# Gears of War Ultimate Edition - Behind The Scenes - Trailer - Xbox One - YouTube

You know, when I sat down with Kyle looking at cinematics, the first thing we did on all of them was we sat together and we said, what was the intention?
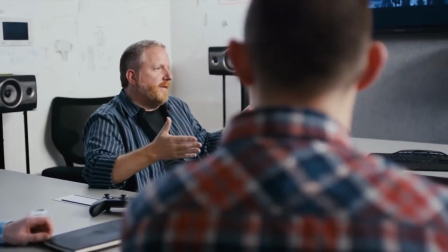22s
And so I was like, hey, the reason he salutes there or the reason he kind of hesitates there or the reason what we were trying to get across was this.
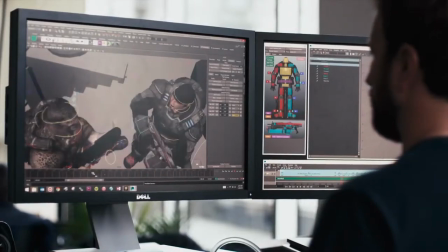28s Now is our time.
And so Kyle and I went back through and found places where we can say, oh, this is more meaningful.
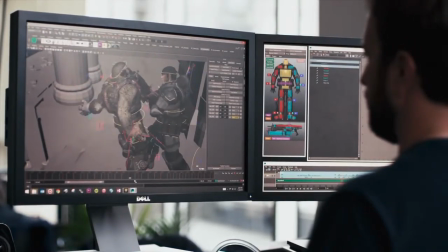33s
This is more interesting. This is how we would have done it if we had the time originally.
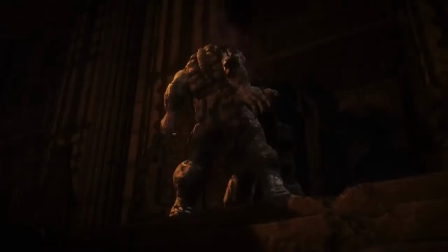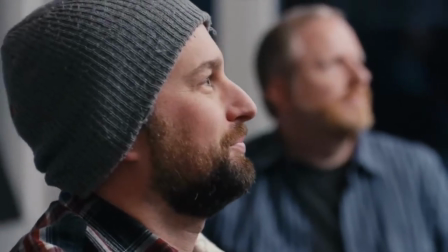43s
You know, our first step in the process was to sit down and watch everything and get Rod's feedback on it and really kind of focus on those key moments that he wanted to really,
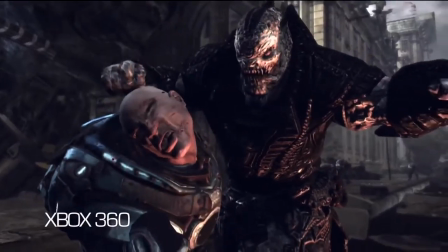51s
you know, nail. So what we wanted to do was work on Rom's execution of Min.
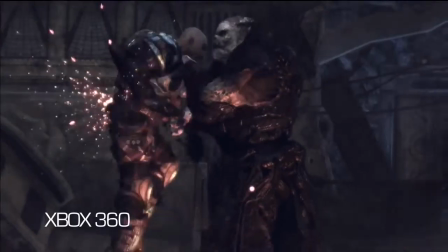56s
There's a lot that went into that moment in trying to make you hate Rom,
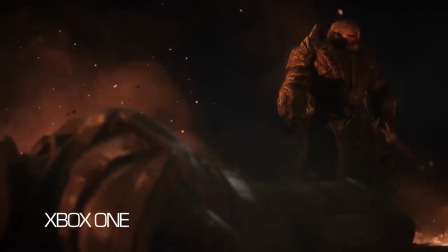61s
show his power, and then transition the power within the squad to Marcus. On all the cinematics for this Gears game, we kind of had already a template in place from the original.
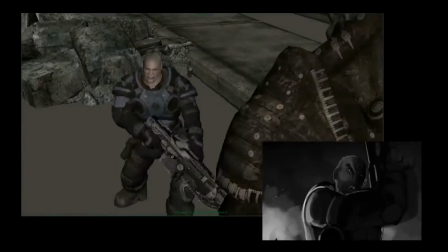73s
We tried to punch up some of the sequences, storyboarding was kind of integral to that, kind of figuring out what we wanted to play up, what we wanted to kind of keep the same. We wanted to get it a lot grittier, and that was really fun, especially from an animation standpoint, because we could really,
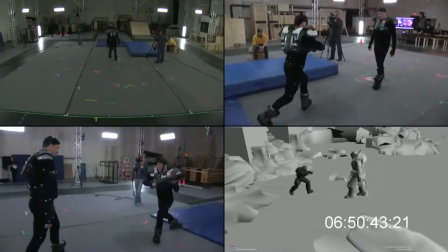87s
you know, we had these big stunt guys that came in and picked each other up and stabbed and kicked them across the room,
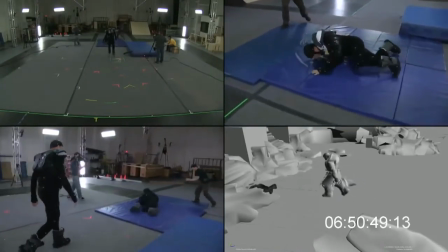92s
which was really fun to shoot. The animators had a great time working on that as well. The death of Min was really challenging.
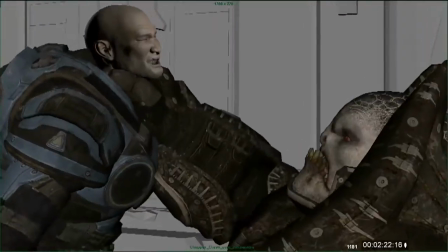99s
Whenever we get an effects shot, we just want to go in and blow the person apart. But of course with men we had to be restrained.
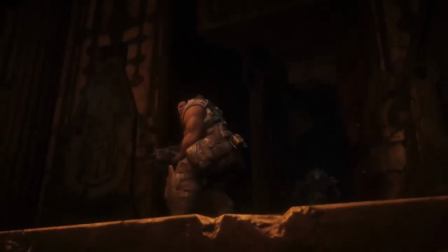106s
We added more edits, more cuts, but tried to keep that kind of documentary handheld style almost like an opera. It's this gory scene, but you want to kind of make it beautiful too. So we can get really tight on characters now.
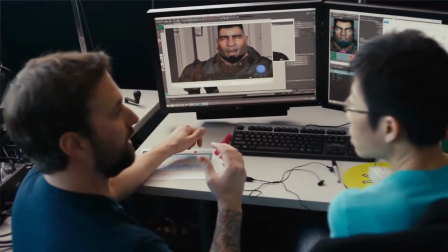120s
We can do full facial close-ups and get all the subtlety. It's a lot more believable, and it's definitely grounded more in reality now.
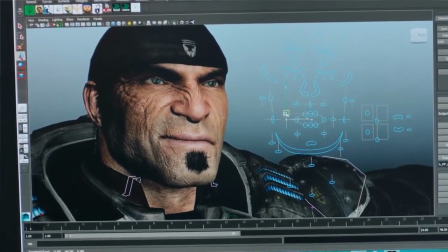127s
So even the details of the wrinkles and the skin sliding over bone, and all of those kind of things really helped to sell the emotion of those characters. Now when we show Marcus watching Min get executed by Rom, we get right up in his face.
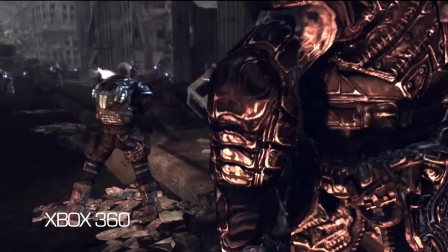142s
So you can just kind of see the emotion and it's really believable. You know, when you look at Chopper Crash, the original Chopper Crash, Min spends a lot of time kind of unaware of Rom behind him.
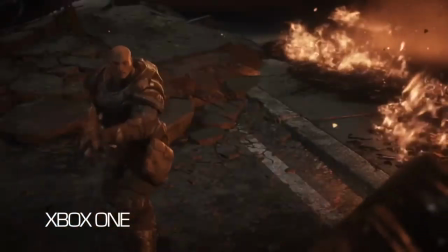151s
We had him, like, notice sooner in turn and then try to shoot and try to take on Rom and then Rom defeats him even though he's sort of bringing an attack. you know smooth this out but also puts more meaning into min's death that he actually didn't just get caught by surprise that
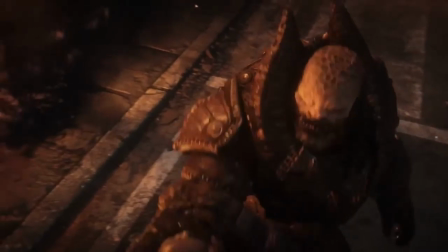164s
he actually saw the threat and attempted taking it head on but still to no avail we
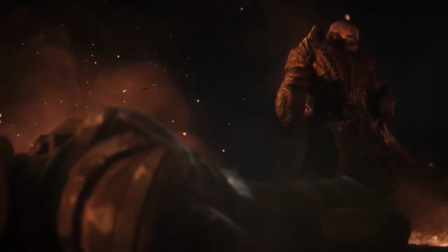176s will win this war it's only a matter of time